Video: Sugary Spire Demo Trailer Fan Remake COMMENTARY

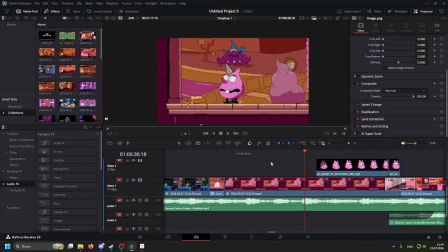It's kind of weird, but I also don't know how else to do it without just like making it like a sprite animation, like how in the original trailer was like.
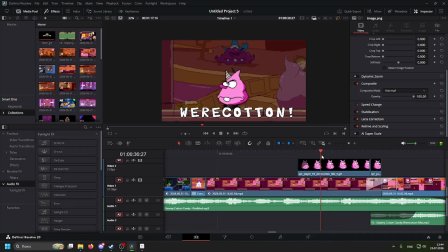It's supposed to be introducing text, but you know, it's got replaced with a different image, so it doesn't actually appear properly.
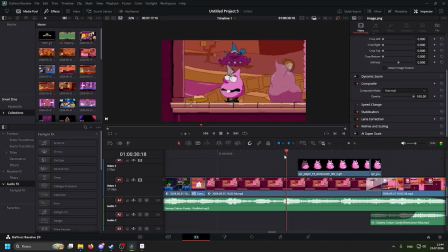What I did here,
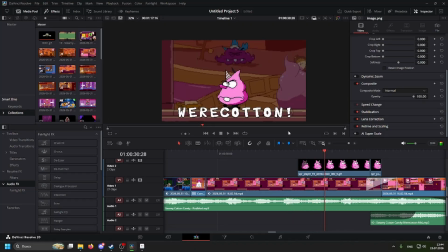I was just like laid over the sprite itself, like in game, and they just like
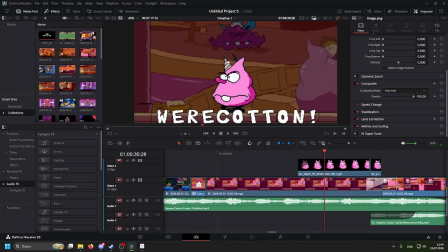put the actual sprite and recolored this part, so you know, it was yellow before. And I just like overlaid it. And I didn't use nearest neighbor on purpose just to like keep the compression and to like keep the illusion
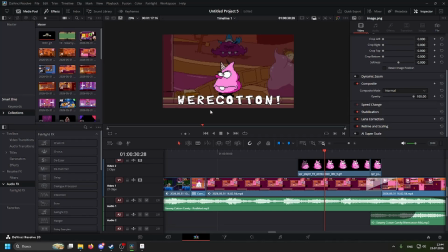that I'm actually a really good editor and I managed to mask it out when I'm not a good editor. I did this exact same, yeah, I just like used opacity again.
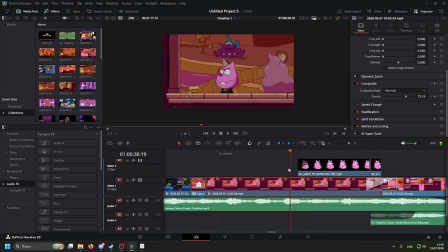Use keyframes to the opacity thing. And the sprite would have like faded in.
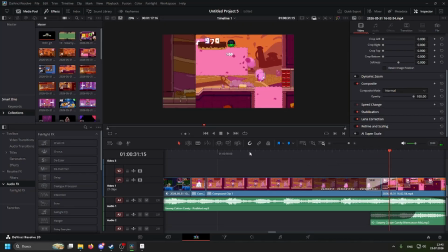Just like that. Yeah, pretty cool stuff, you know?
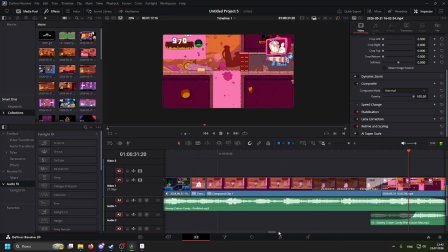It's pretty cool stuff.
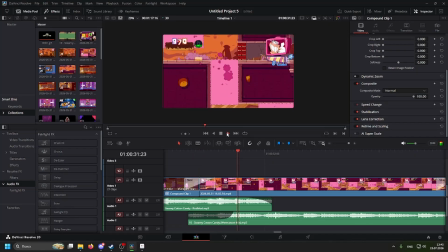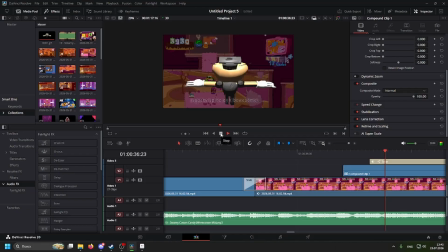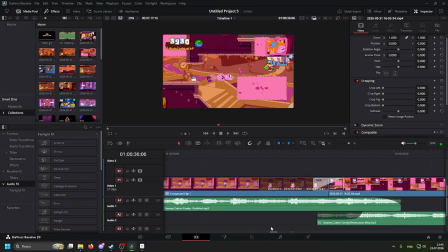So now with this part right here, I mean, I got nothing else to say.
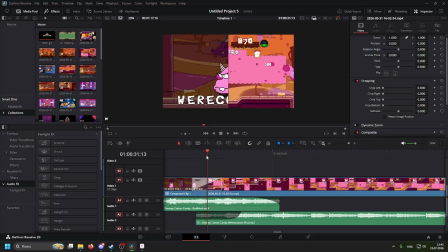It's just Cotton Town gameplay, or Cotton gameplay. But I decided I wanted to like
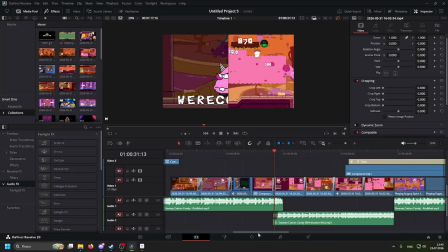It's the freaking use the freaking cotton mix for the what the hell?
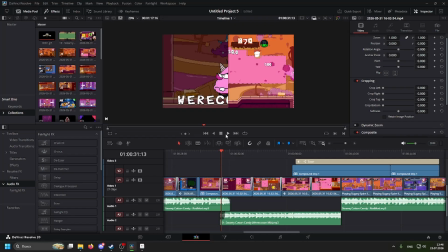For the freaking cotton mix, but specifically the wear cotton part because I thought it would have been cool.
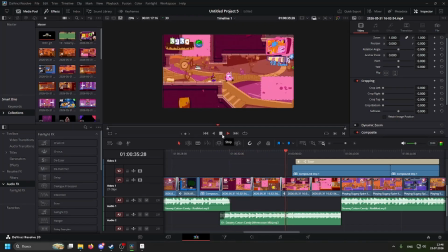But yeah, this is just regular gameplay.
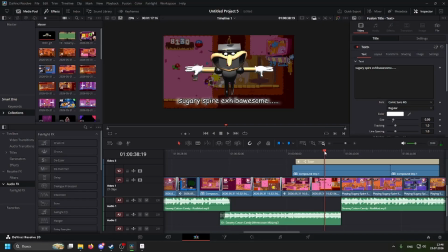So this model right here, it's kind of bad. You may think it's kind of bad, and that's because it is. But this is like that really crappy noise model I made earlier,
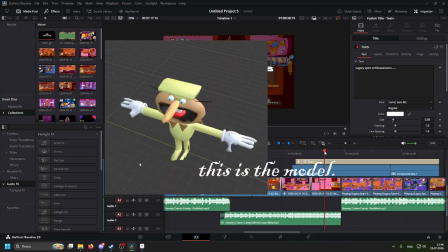and you know, I didn't really want to make a new Pizzelle model.
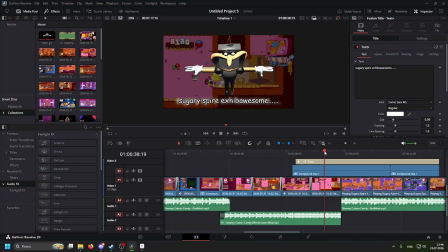I don't make models like this. Just to be clear, all right. But I'm not that experienced at modeling, even though I made a few share of models. But I just decided to reuse that really crappy noise model I made, and like just like edit it to be Pizzelle.
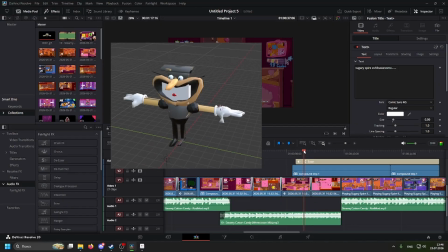I like changed the mouth and textures, and I removed the cape.
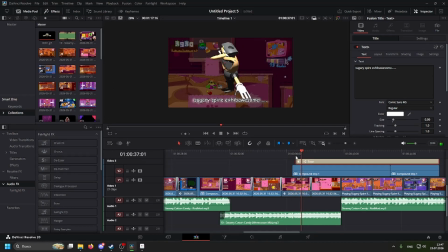A good friend of mine, Do Lottie, shoutouts to her too, taught me how to like make these 3D models spin. And bad news is, I may have already forgotten, but not like it matters. I don't care.
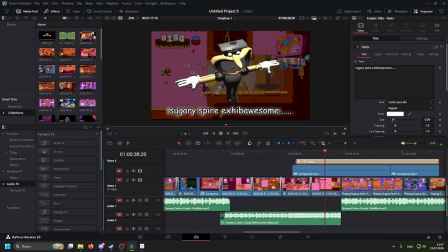But yeah, this is just like an edited model of the existing one that I already made like a long time ago.
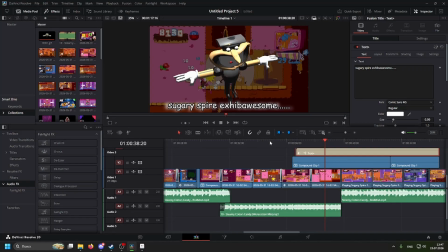I think it's been 2 or 3 years.
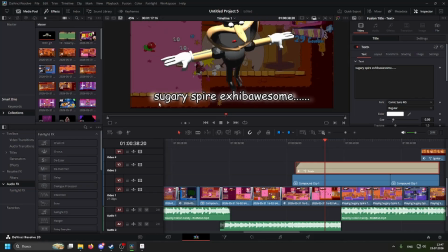Oh yeah, and this text I was like trying to replicate how the original text looked, but I think you may have gotten that already.
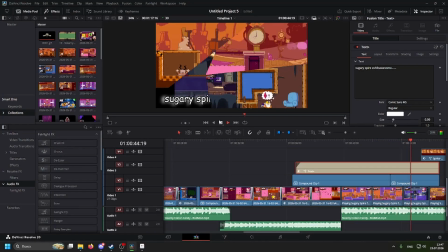The footage in the background is actually the Pride Month video. Cause I just like I've noticed while I was scrutinizing the original demo trailer, I realized these are like
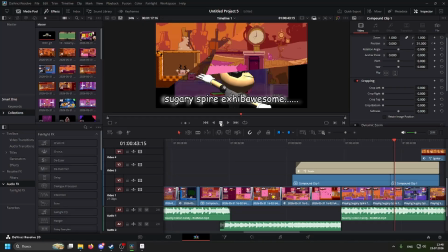pre-release footage, like in-depth footage. So I decided to do something similar like that, but with Pride Month footage.
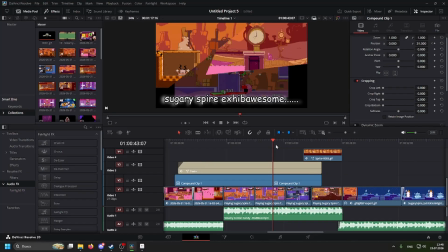I chose Pride Month because I'm not a Sugary Spire playtester, so I didn't get to actually do anything crazy.